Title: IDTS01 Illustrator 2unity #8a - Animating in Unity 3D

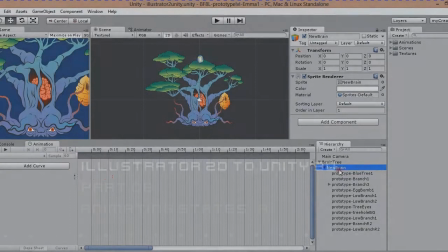(0:06)
let's get animating hi guys based on my
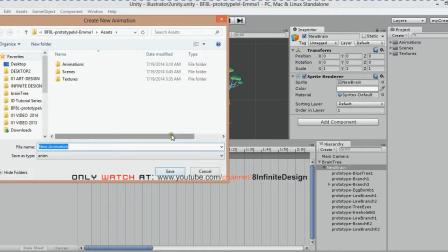(0:11)
hierarchy all my animations will be attached to the new brain and blue tree textures starting with the brain I click and add a curve name and save the animation in your assets wherever you like.
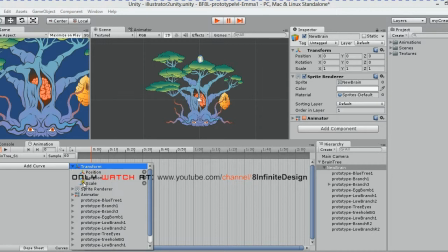(0:28)
This will be our only state for the brain. I start by adding a scale curve.
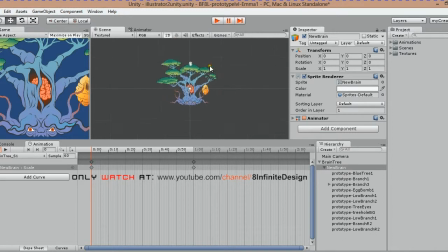(0:36)
Unity creates two keyframes.
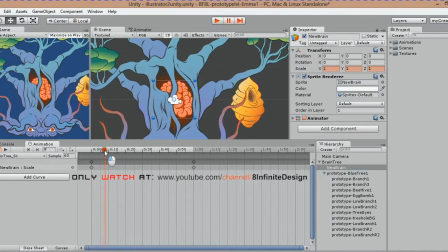(0:40)
Since my animation will loop, I will only add and edit a keyframe in the middle. As As you can see, drag the gizmo to scale also adds position keyframes, which I don't want. Scale via the inspector.
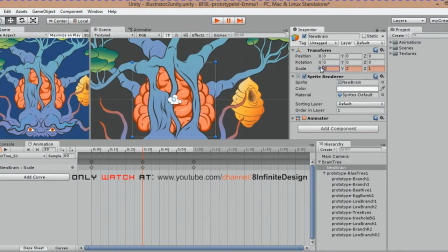I added additional keyframes to give it that little extra bounce.
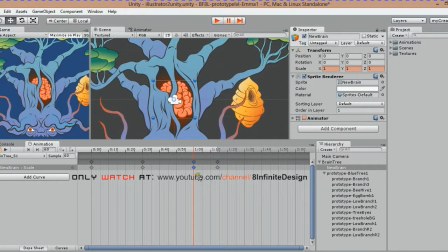(1:17)
Use as many keyframes as you like.
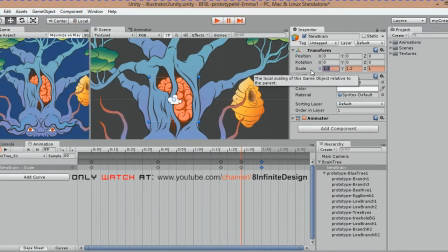(1:36)
I keep tweaking timing and keyframe values until satisfied. To give the brain extra life, I add a slight rotation.